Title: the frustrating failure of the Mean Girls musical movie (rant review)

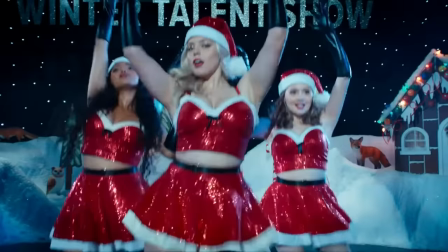Regina is supposed to be an idealized version of Barbie.
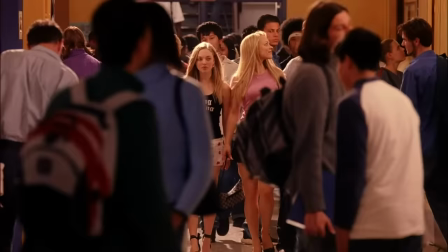Even Rachel McAdams in the original Mean Girls, she had to wear a blonde wig so that she looked like Barbie, right?
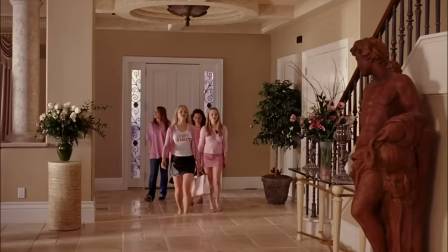Regina is supposed to look like a high school celebrity. She's rich, she lives in a mansion, she gets everything she wants.
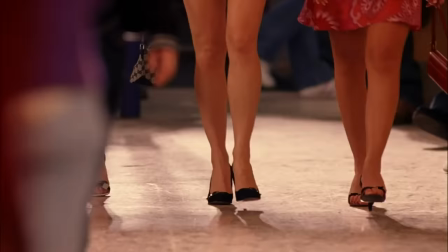This is what her style is supposed to represent. She isn't supposed to dress like a typical popular high school girl that you would see walking down the hallway today.
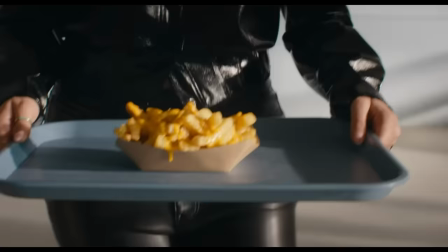She isn't following the trends she's setting them.
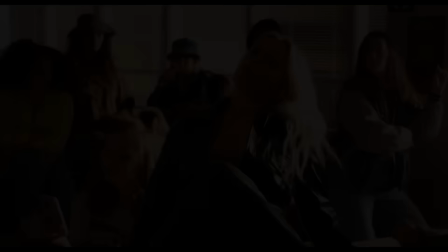Regina would not shop on TikTok or Instagram, which is where these costume designers said that they sourced a lot of their clothing from,
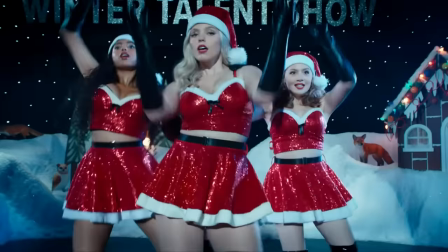and I'll see if I can find the interviews and either put them in the description or somewhere on the screen so you can go read them yourself.
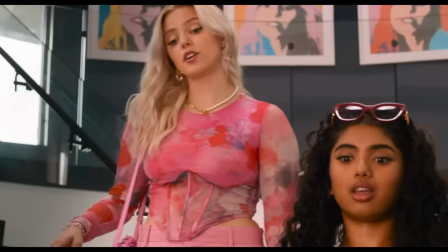But because they sourced their items from these social media stores,
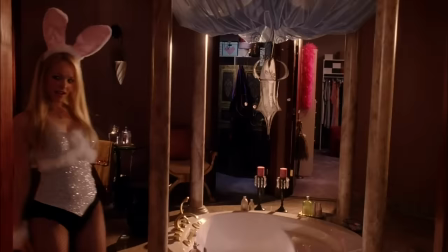the outfits tend to look generic and I guess realistic. But the problem with doing that is that Regina isn't supposed to be realistic.
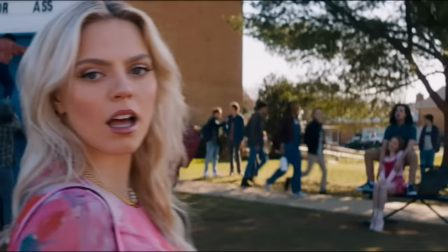She's supposed to be aspirational. And so all of these outfits that she wears don't really convey any of her character traits.
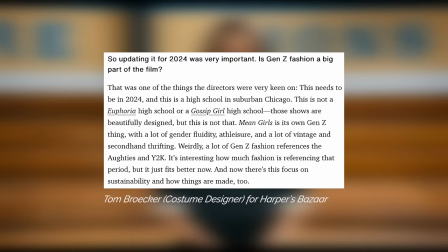I also read in one of the articles that they didn't want this high school to look like Euphoria's high school or Gossip Girl's high school. And I just thought to myself, Why? Why not?
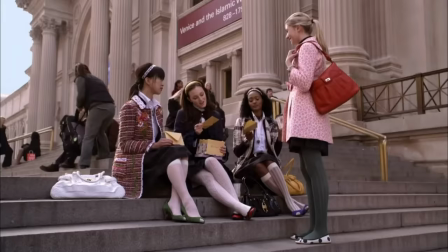Euphoria and Gossip Girl are some of the most influential TV shows for fashion.
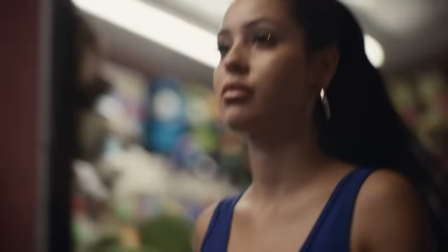I know everyone makes fun of Euphoria High and how none of the outfits look realistic,
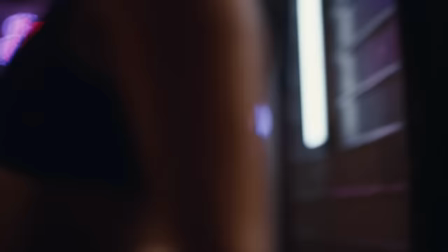but you can't deny that it had such an impact on Gen Z fashion and Gen Z culture.
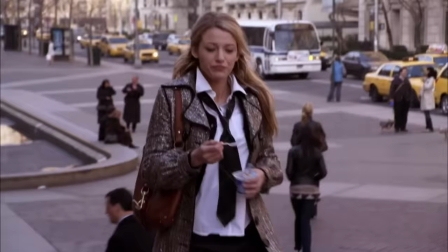Sometimes it's not supposed to be realistic to help tell the story or for like some sort of artistic choice.
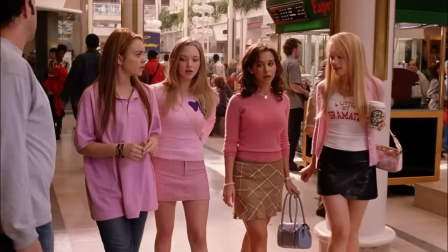The 2004 version of Mean Girls is so influential for fashion that you should want it to be something like a Gossip
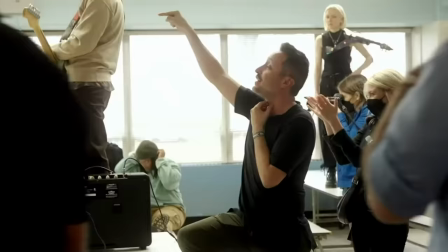Girl or Euphoria in its own way so that it can also impact fashion in the same way that it did back in the 2000s.
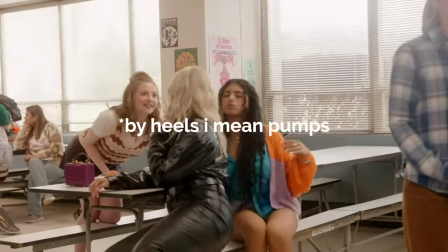I also noticed that the Plastics and Regina don't wear heels in this version and to me that just felt like
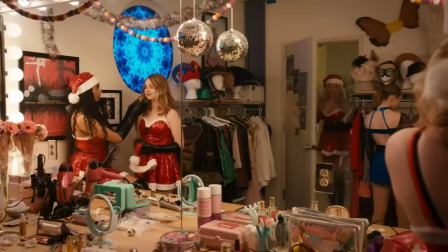the costume design team saw a statistic or a survey that Gen Zs don't wear heels which I think is true.
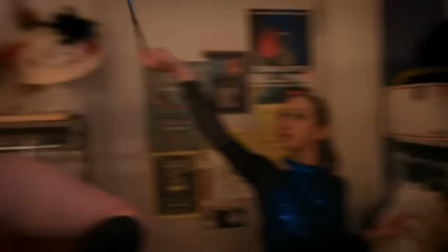I think Gen Zs are very much into the sneaker aesthetic but in their head they said
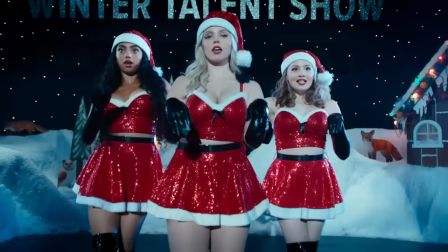oh well that means we should put the plastics in sneakers but this does not
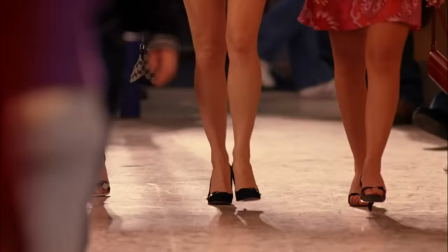make sense for the plastics because the plastics are supposed to convey some sort of conventional structured idea of what a girl has
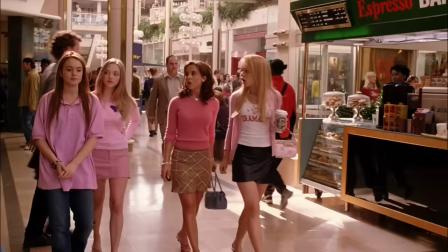to conform to right if you're a girl you should wear pink if you're a girl you should wear heels if you're a girl you should wear mini skirts and dresses
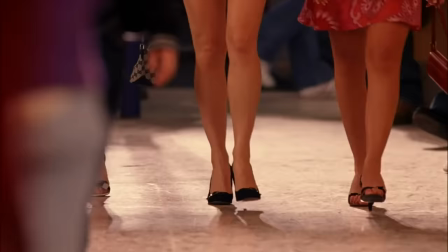heels were not chosen in 2004 because it was realistic for 2000s high schoolers to wear heels to school.
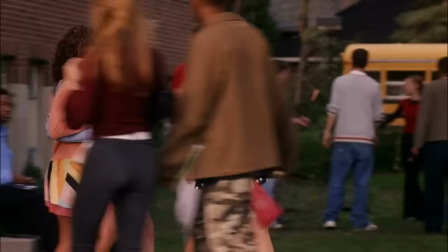They were chosen because it's believable that the plastics would.
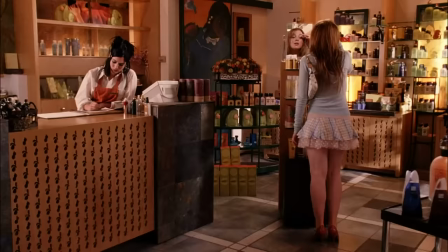The plastics are supposed to show Katie that this is what she has to be like to be a girl and to be accepted.
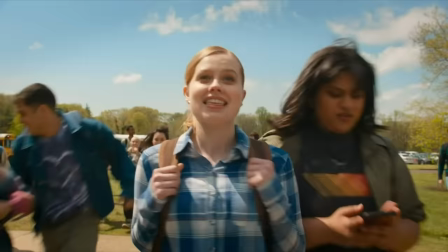Also for Katie, I actually didn't even notice her costuming in this movie.
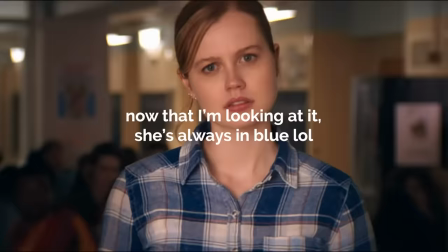The only thing that I can remember is that she starts wearing more blue, I think, when she turns plastic or takes Regina's place.
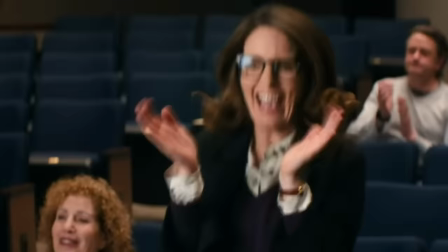But she's supposed to have this major visual transformation, and I can't even remember it.
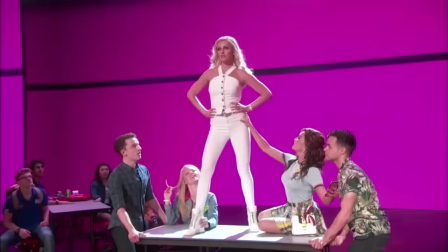To be fair I don't like the costuming in the musical at least what
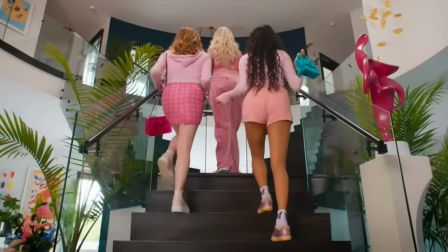I've seen of it but even still this was a chance to write that wrong.
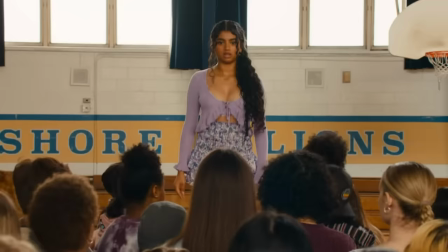Another thing that defines Mean Girls is the humor. I did enjoy some of the new jokes in this movie and I loved Karen.
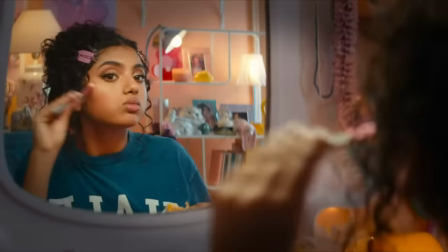She was so perfectly cast. I think her name is Avantika.
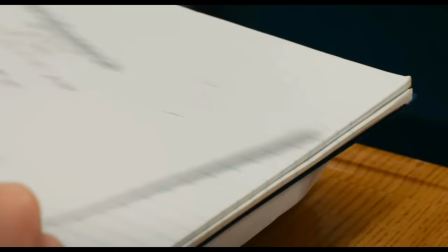She was fantastic but there were so many forced callbacks to the original which I think make those jokes less funny.
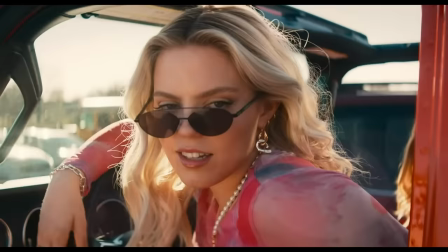It's the same thing with Kevin G's rap. That rap doesn't really work as well in this musical movie because we only see Kevin G one other time.
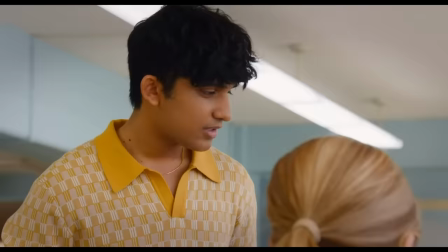He has like two lines in this movie which was so disappointing because I love Kevin G and he has a lot of quips in
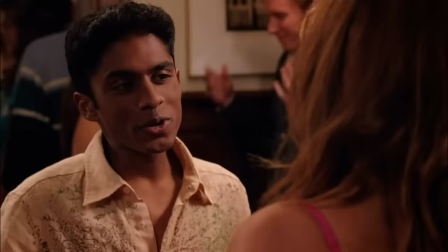the original so you don't see him that much but you kind of get the sense of his character and his vibe. So the rap is sort of this funny scene given all that other context but in the musical movie it just happens out of
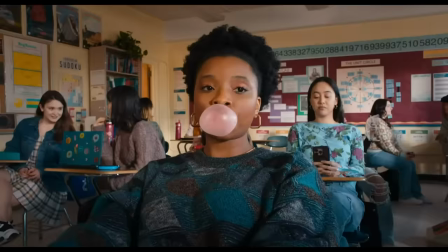nowhere so it really just feels like a callback to the original rather than adding something that actually makes sense for the story.